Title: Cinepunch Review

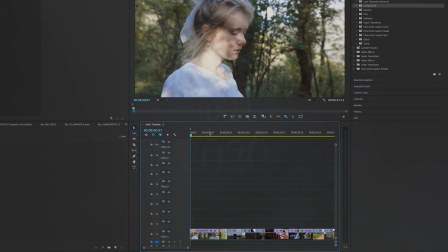[3:05]
Just took some pretty basic footage, boring, blah, nothing to it.
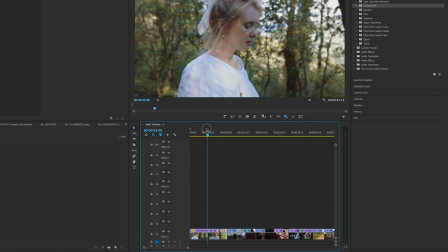[3:10]
Right here we have a girl who's walking through the woods. Okay, and it's just a nice, neat little sequence there.
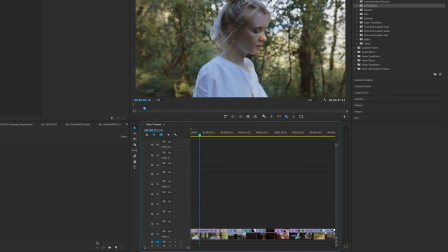[3:16]
So the very first thing that I want to do is I'm going to set up an adjustment layer. I want to add some color to this. I'm going to set it over all the clips, make it easier for later. I'm going to throw the adjustment on there, cut it.
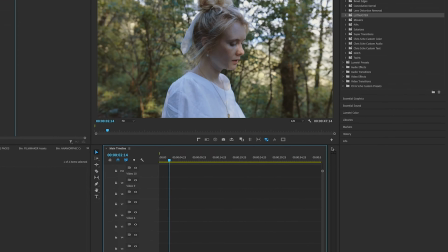[3:28]
Okay, so with the LUTs that they give you that come in this pack, I'm going to go over here and check this out.
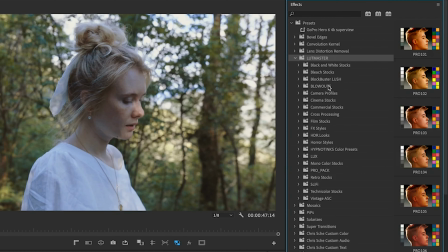[3:35]
As you can see, that there are tons of different LUT packs, and even within them, you've got like a bunch of ones to choose from. Tons of them. Like, look at all the different folders that come with some of these. It's crazy. There's tons of them.
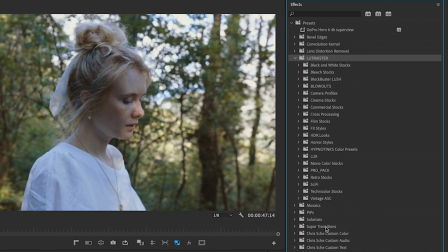[3:51]
So instead of going through each one and trying to find one, with you guys here, I went ahead and I did this ahead of time, and I found one that I thought looks good with this footage. So I'm going to go ahead and pull that up. So it's one of the Technicolor stocks. It's a 3-strip pop. And I liked the way that the pink LG really popped this footage out.
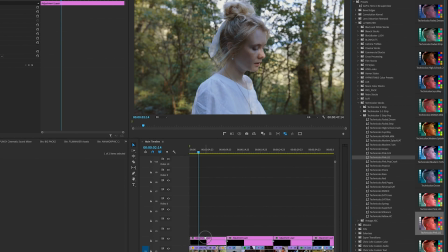[4:07]
And you guys go ahead and take a look at the before and with the color. See that?
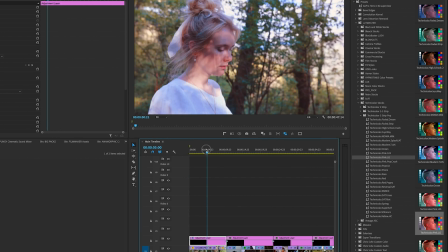[4:12]
Boom, that transforms it. So like right away, right off the bat, I think that looks pretty good. But we're not done. We're going to go ahead and really spice up this footage with some of the overlays.
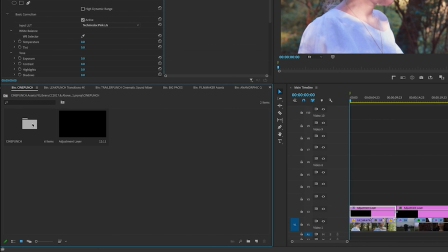[4:21]
So you're going to notice over here, they give you an entire library that you can work off of straight in Premiere Pro, which is cool.
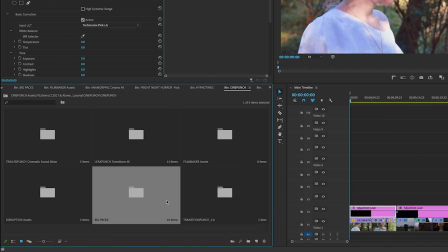[4:27]
So first thing I want to do is I want to add some light overhead.
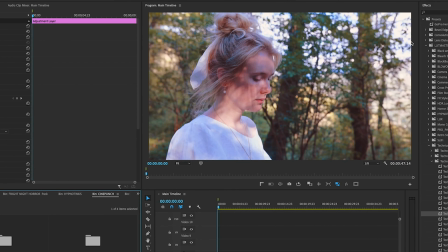[4:32]
So if you'll notice that this girl, she's got some light that's coming over from the right of the screen,
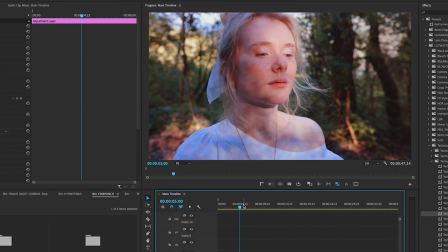[4:38]
a little bit blocked by the trees, but you can see it a little bit better in this next shot here, is where she has the light that's kind of beaming on her face a little bit.
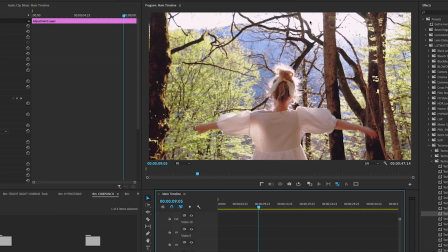[4:46]
And then in the last clip, the sun is in front of her. So I want to get something that'll mimic sunlight.
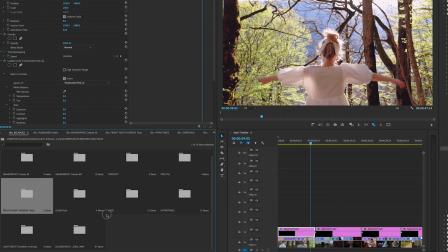[4:51]
So the thing that I want to use with that is It's in one of the big packs, and we're going to go over to the Anamorphic Creams 4K. If you notice here that they have a 4K and an 8K version, there's a lot of footage here that is in 4K or 8K resolution, so either one that you're working with will be just fine.
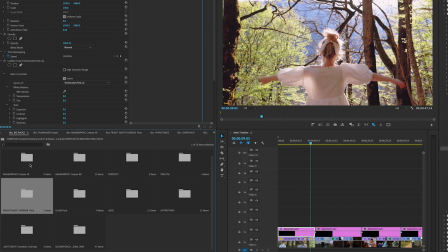[5:07]
If you're working with 1080, hey, that's cool too, 4K, scale it down, perfectly fine.
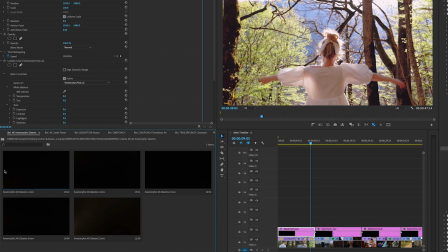[5:14]
Okay, so I wanted to take one of the Anamorphic Gleams, and the cool thing is that you can preview each one before you use it. You can go ahead and check these out and see which ones work for you. I liked this one, the Gleams number 2, so I'm going to bring it over here.
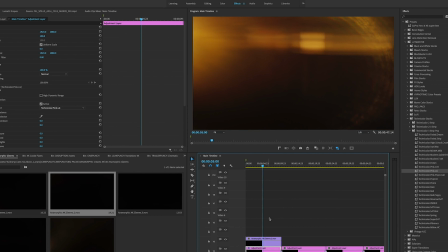[5:33]
Now I noticed that it's not facing the direction that I want it to. I want the sun to come from the other side, so all I'm going to do here is I'm going to type in horizontal,
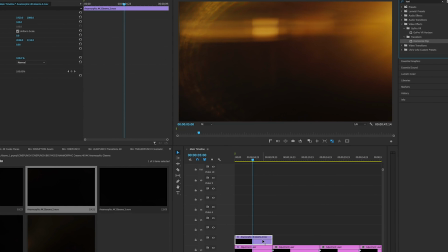[5:42]
just pull up the horizontal flip it over, and then I'm going to go ahead and change blend mode over to screen.
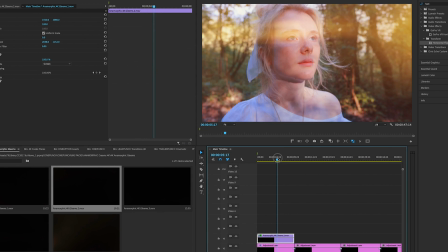[5:48]
So now you can see already that's, really just kind of making her pop, and it's looking good so far. You can see with, without, and with color. Even without color, I think it still looks pretty cool. But we're not done yet. There's even more stuff that I want to go ahead and do to this. So I'm going to go ahead and make another layer.
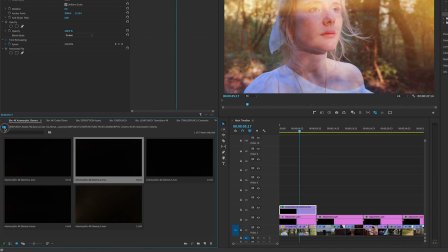[6:07]
I'm going to throw some dust on top, some speckles of dust.
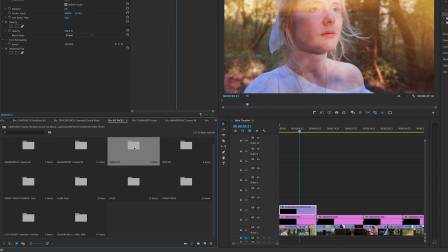[6:10]
So we're going to go back here, and I'm going to check out the Cinedust folder, Cinedust 4K,
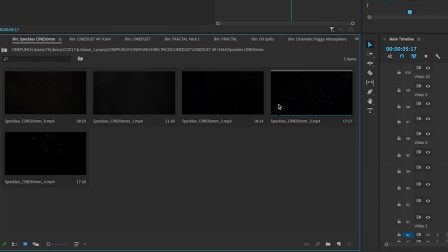[6:17]
and then I'm going to go ahead to Speckled Cine 50mm, and you can preview all different types of dust.
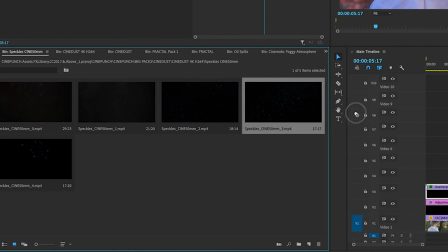[6:23]
You can get as specific as you want, but I like the number 3 over here, so I'm going to drag that on top, cut it down,
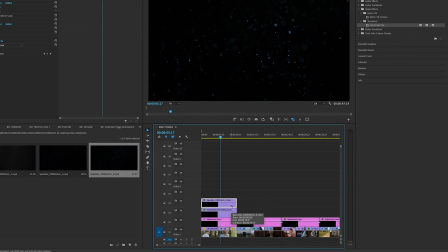[6:31]
and then I'm going to go ahead and set the blend mode to lighten.
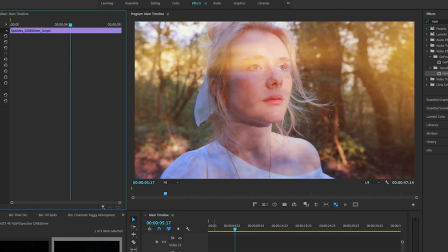[6:36]
Now, as you can see, I'll just toggle this on and off so you can see what it did. It's a very subtle effect. It's got some speckles just floating around in the atmosphere.
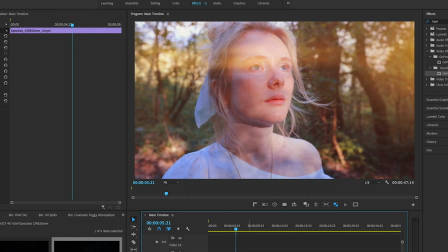[6:46]
Just gives it a little bit of extra texture to this image here. So what I want to do now is I'm going to go ahead and I'm going to duplicate this.
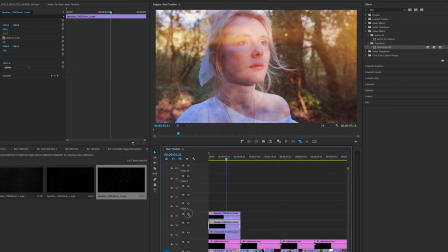[6:54]
So I'm going to bring this up and toggle this on and off and see what that did. Oh, duplicating did absolutely nothing.
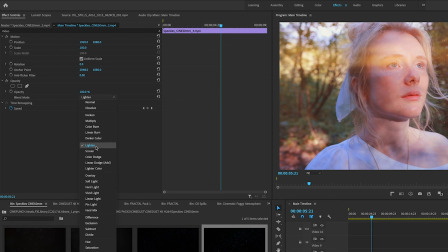[6:59]
But I'm going to go ahead and change the blend mode here from lighten to, I'm going to go ahead and make that soft light.
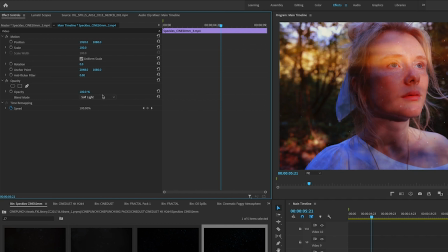[7:06]
You see it really darkened it up.